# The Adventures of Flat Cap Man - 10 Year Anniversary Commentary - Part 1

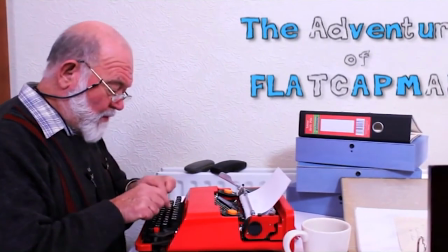7:43 It was a pleasure to record because it was like just lots of simple shapes and I don't know,
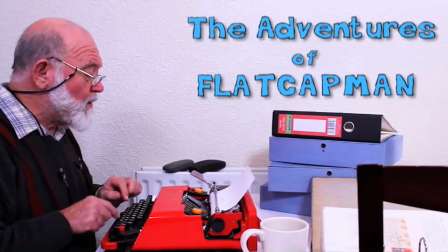7:51 there's something about the sound of a typewriter I find very peaceful as well. But it was one of the things that was on the top of the script. It says the sound of a typewriter fills the air. Because a lot of the film itself is based on memories and interactions I'd had with my own grandparents,
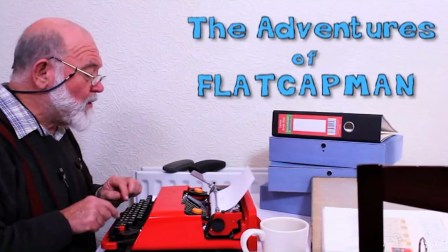8:08 especially my granddad himself, same as Mark. And he was always a writer or he always had the typewriter out. Yeah. And the folders stacked up. Granddad had lots of folders of poems and stories and stuff that he'd written over the years as well.
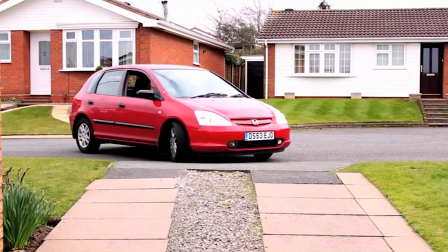8:25 So that's like a real detail. As well as some of the photos that are actually in that intro as well,
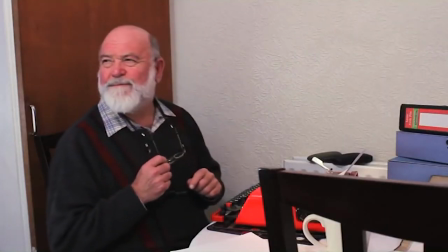8:32 they're like photos actually of my granddad from Second World War, I believe it was.
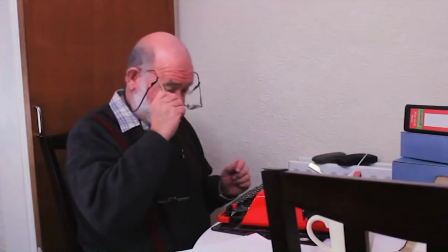8:38 Yeah. Let's quickly jump back.
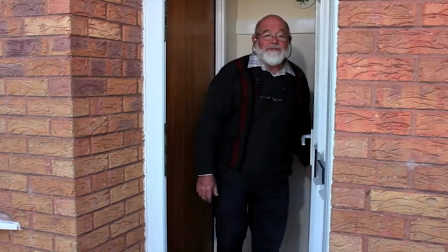8:45 So, two locations. Yes. Oh look, there you are, Buck.
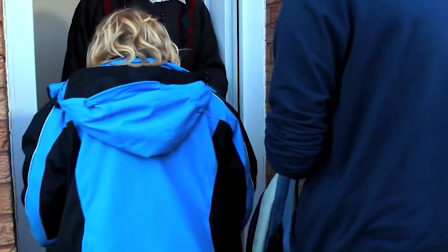8:50 There's you in the background. There's me. tell us more about these two locations because you see it here, this transition as Will walks in
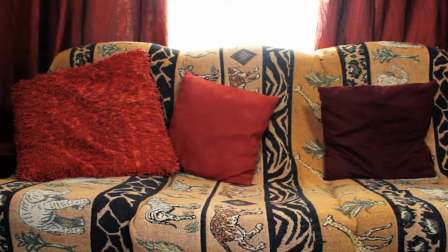9:00 so the exterior was shot at my other grandmother's house which was just like the little bungalow but all the interior stuff was shot at my mum's house my house at the time easy access,
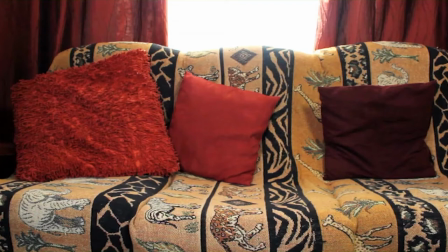9:16 something that I could use for eight nine weeks or something like that without any extra costs and it's like it's a lot easier to go in and completely rearrange a middle-aged woman's house who loves you unconditionally than it is to go in and completely rearrange an old lady's house you're like i'm
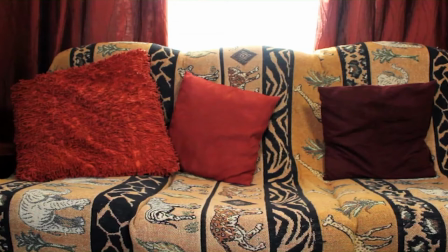9:36 just gonna lay this track down in the middle of your living room please don't trip over it you know it's like it's much easier to have the nice aesthetic of of a bungalow sell the idea of a bungalow but then And if you're going to, you know, not tear someone's house up, but if you're going to like completely rearrange someone's living room, probably best not to do that to an old lady.
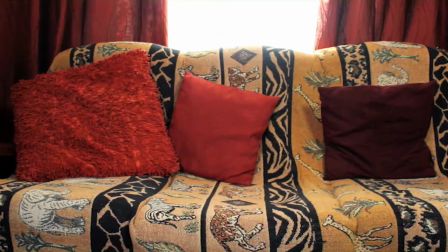9:56 Yeah, your mother was so on board, even when you wanted to take that wall down. But in all seriousness, we did spend a lot of time lifting very heavy furniture and completely rearranging the room.
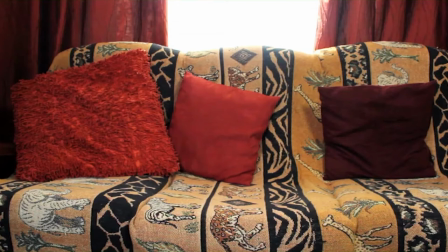10:15 We'd change the room for the weekend and then we'd have to put it back for normality come Sunday afternoon, something like that. That's right, that's right. And it's funny that we've paused on this particular couch because I called that couch home many a night during production.
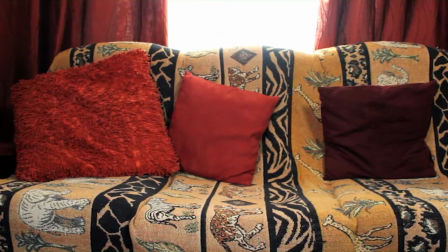10:34 I think this couch has followed me around for most of my life. When I finally got rid of it, I took a saw to it and took it apart. I was like, no more. Oh, no.
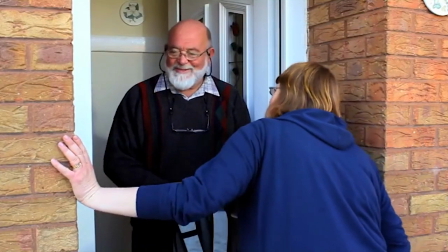10:45 so there we go will sitting down i love
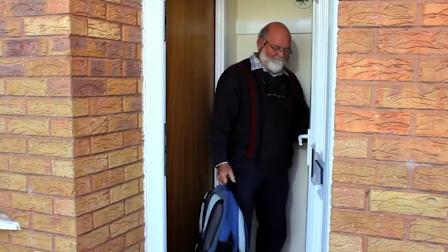10:51 the easter egg of the uh angry nintendo nerds yeah yeah
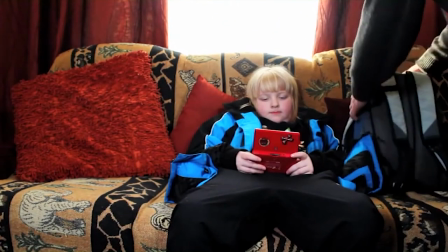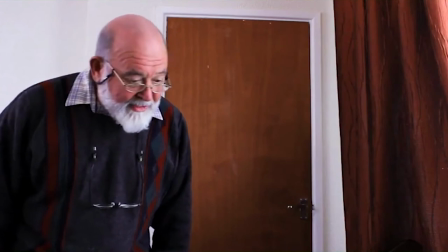11:03 all right that's what it was always called do
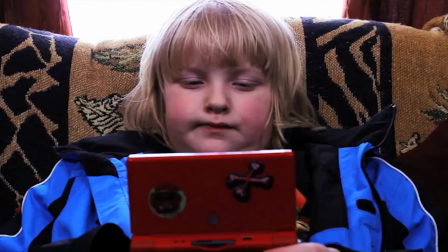11:08 you want to drink a pop nothing else was ever offered it was pop and and my mate like my mate yeah is uh and we sort of because it you you'd written it down as my mate and then we had to sort of coach
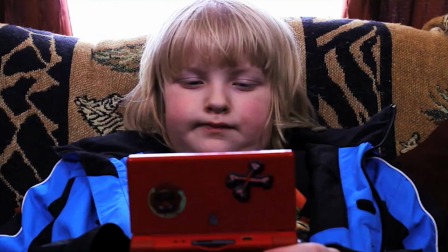11:21 will that it's like no like granddad was from salford so it was my mate it was like uh it was more colloquial yeah it took him a while but once he actually got it and then he knew how to hit that kind of phraseology afterwards